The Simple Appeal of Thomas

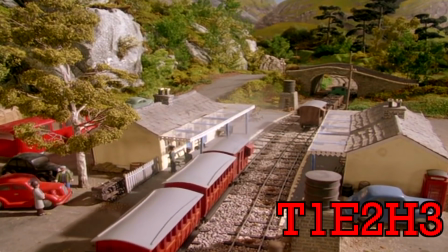249s
But the character design was one thing, the sets were what made the show.
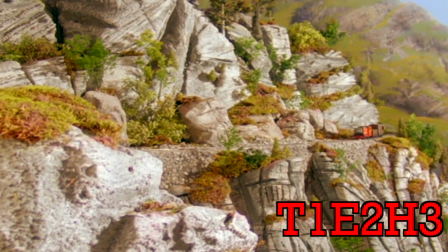254s
I mean, look at these shots. And these technically weren't even solid model railway layouts.
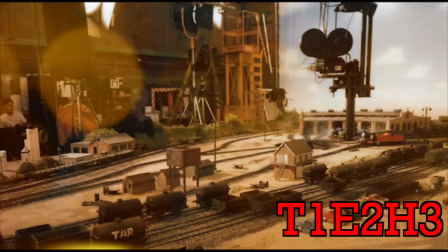260s
They had to be assembled on a table in a studio for shooting, then broken up to make room for the next location.
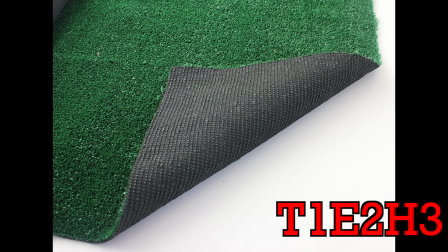266s
I mean, they literally had to use grocery grass in the first season, not to mention having running water.
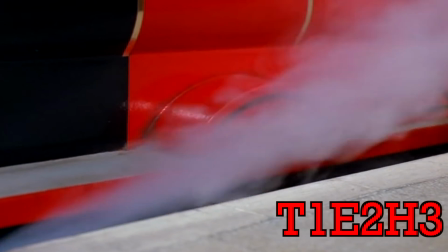273s
This ultra-realistic vibe was achieved by excellent model making and smoke effects, which for small models looks pretty real.
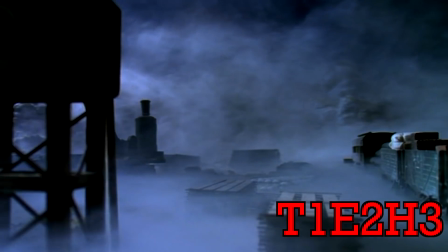281s
Don't get me started on the episodes with fog.
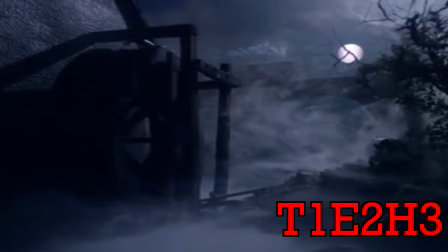284s
I've said this before in other videos, but the terrifying atmosphere of episodes like Ghost Train or Haunted Henry cannot be replicated even closely with CGI.
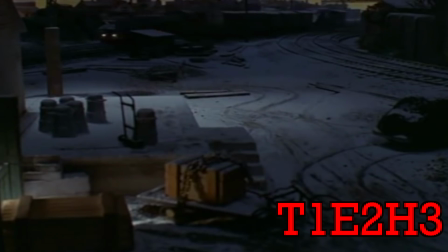293s
The physical world allowed for a much more realistic atmosphere when it came to certain environments,
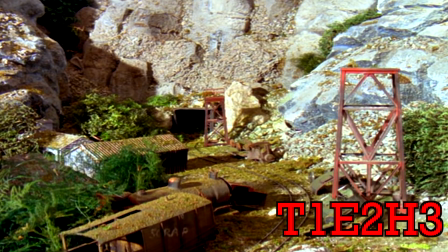299s
like a forest, an abandoned mine, and the bustling industrial harbor.
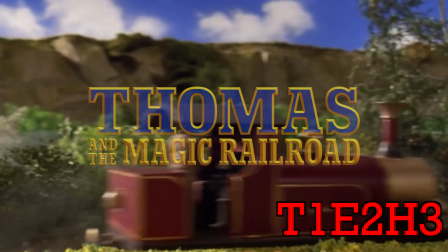304s
The model work was so well done that when real-life humans were used for Thomas and the Magic Railroad, they blended in pretty seamlessly.
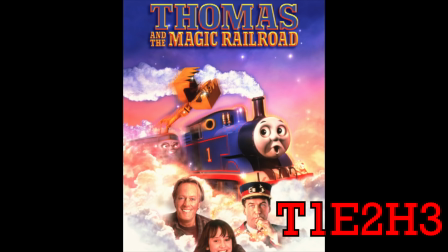312s
Yeah, I better address that movie and get it over with, because it does lead into my next big point.
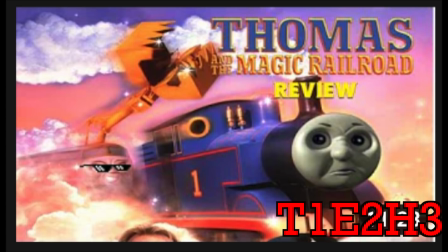317s
I cringe when I think about that review I did a while back, but my general thoughts are still the same.
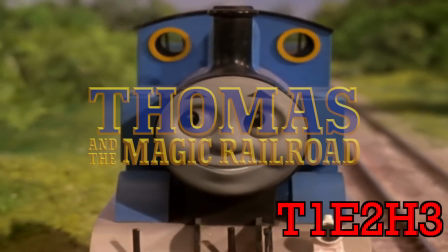324s
Magic Railroad had good intentions, but the overall concept completely disregarded what made Thomas so appealing to me.
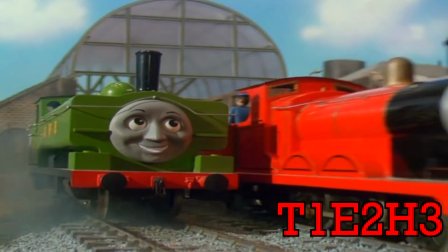331s
The only thing different about the island of Sodor from our world is that the trains talk.
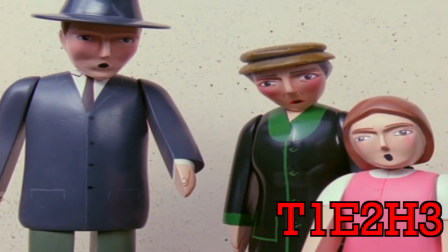336s
Everything else is pretty normal, and that's what made it so relatable.
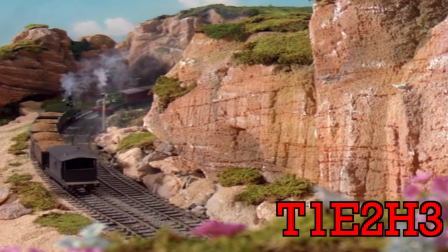340s
Especially with the realistic model work, it felt like a real place one could visit, which is what Audrey intended.
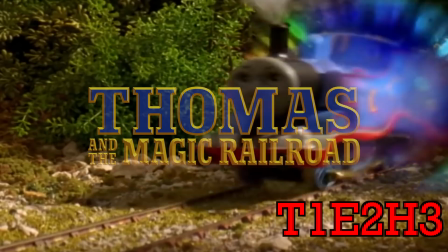347s
Magic Railroad treats the universe as some Narnia-like dimension. I have nothing against Shining Time Station on its own,
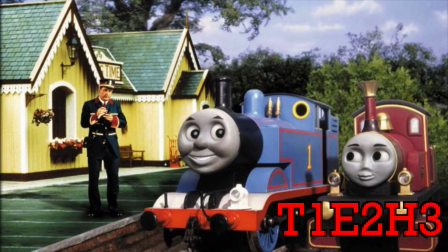354s
but it would be interesting to find out if the film had always been intended as a mix of the two, or the studio just wanted to put it in for American appeal.
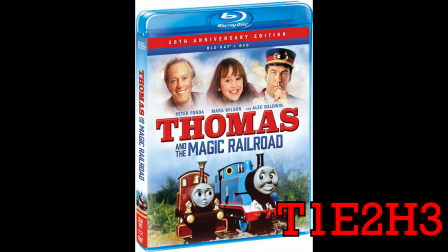362s
The deleted scenes on the Blu-ray certainly helped the overall narrative,
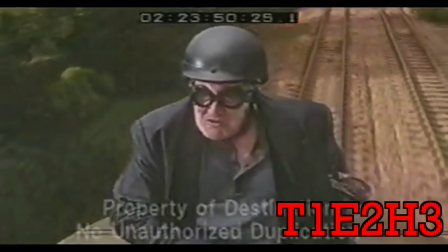366s
but it did not change my opinion at all that the overall idea of turning Thomas
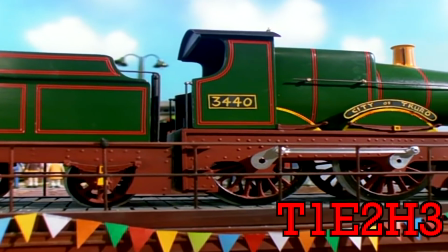371s
into a magical fairyland is a disservice to what made me connect with the show.
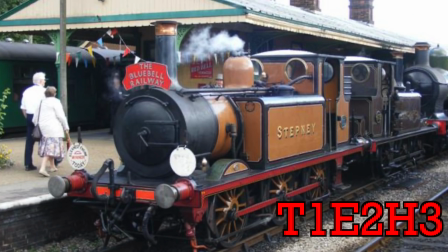376s
Real engines such as the Flying Scotsman and Stepney are just other characters when they venture onto Sodor.
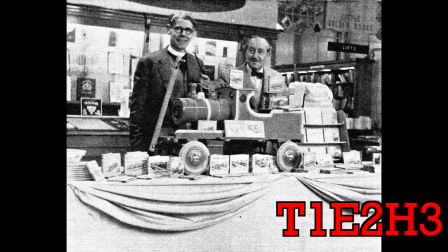382s
Audrey recounted how when he was a child, he would listen to trains going by and the steam engines sounded like they were having a dialogue,
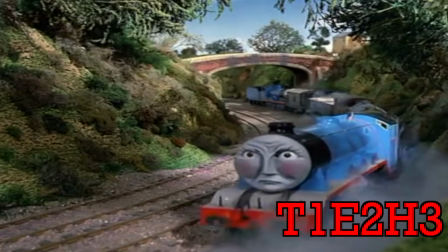390s
such as an engine pushing from behind and encouraging the one in front.
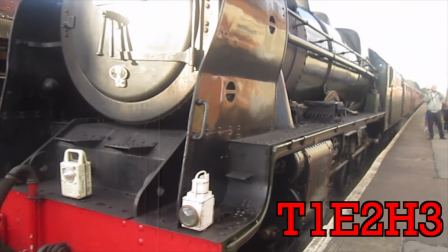394s
I, of course, as well as probably 99% of everyone watching, grew up long after steam trains were out of mainstream service.
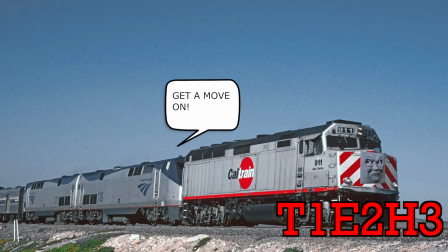402s
But I can still see trains of Amtrak or Caltrain having a conversation.
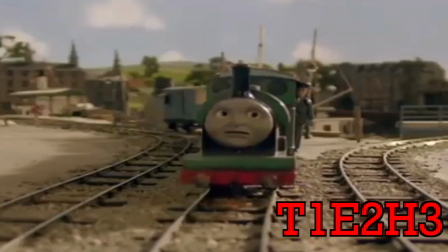407s
Audrey based his stories off of real events, and you might be surprised that Britt Alcroft did the same for most of Season 5.
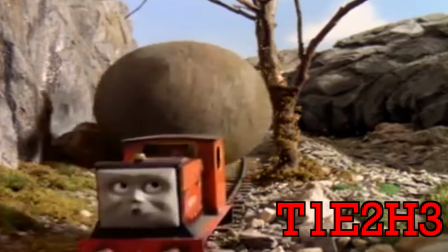414s
Obviously, Rusty and the Boulder is probably not a realistic story, but at the same time,
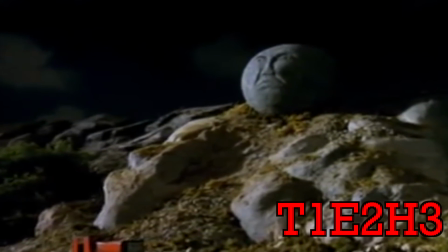420s
it was handled with such seriousness and professionalism that it's one of the greatest episodes of the show.
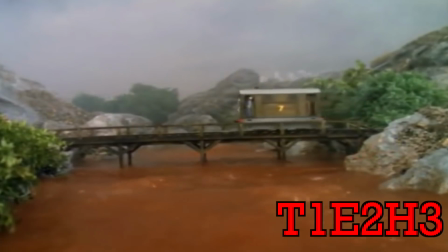426s
And that leads me into my third and final point, that the classic series was handled with a great level of maturity.
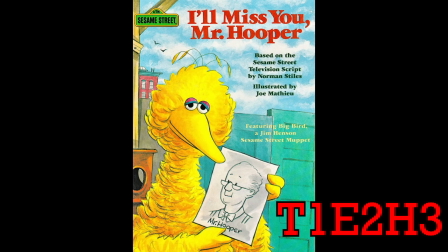433s
Now when I say mature, I don't mean it necessarily covered sensitive subjects for children like Sesame Street or Mr. Rogers would.
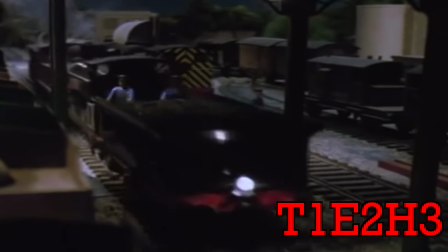441s
However, Thomas was mature in that it respected its audience. Even in its darkest days prior to BWBA,
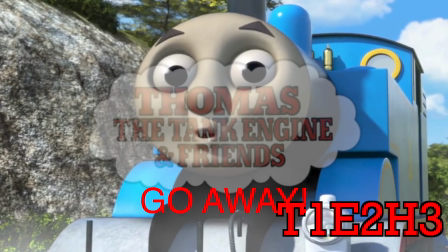449s
at no point in an episode did Thomas speak directly to the audience with some "can you see the blue house" BS.
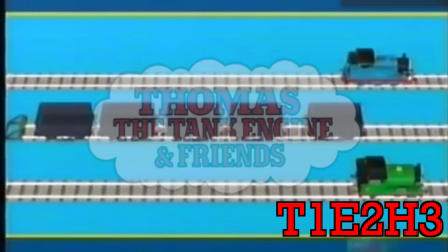457s
While they certainly had special features that were interactive, Thomas let the story play out on its own.
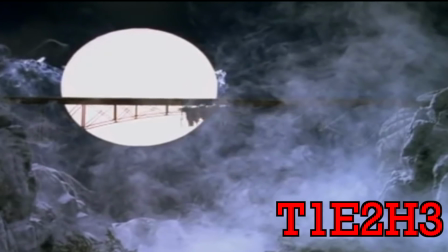464s
In fact, Thomas had way more mature stuff in it than most kids' TV shows, and I don't just mean dark stuff.
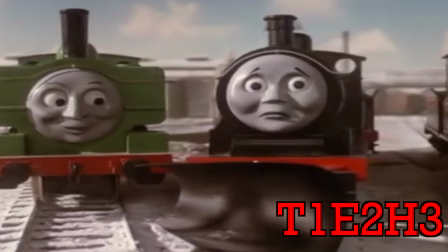471s
Even today, I don't know many people who know the word deputation,
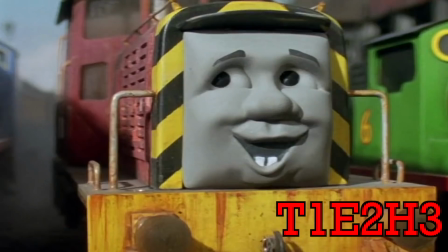475s
and I was definitely the first kid of my age to know what dignified or celebrity meant.
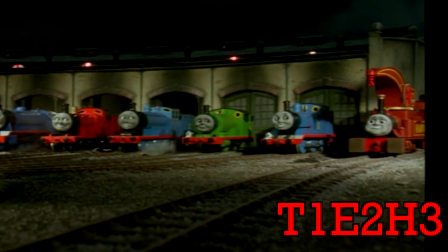482s
The morals of the stories were always applied in a practical way, not being shoved in the children's faces.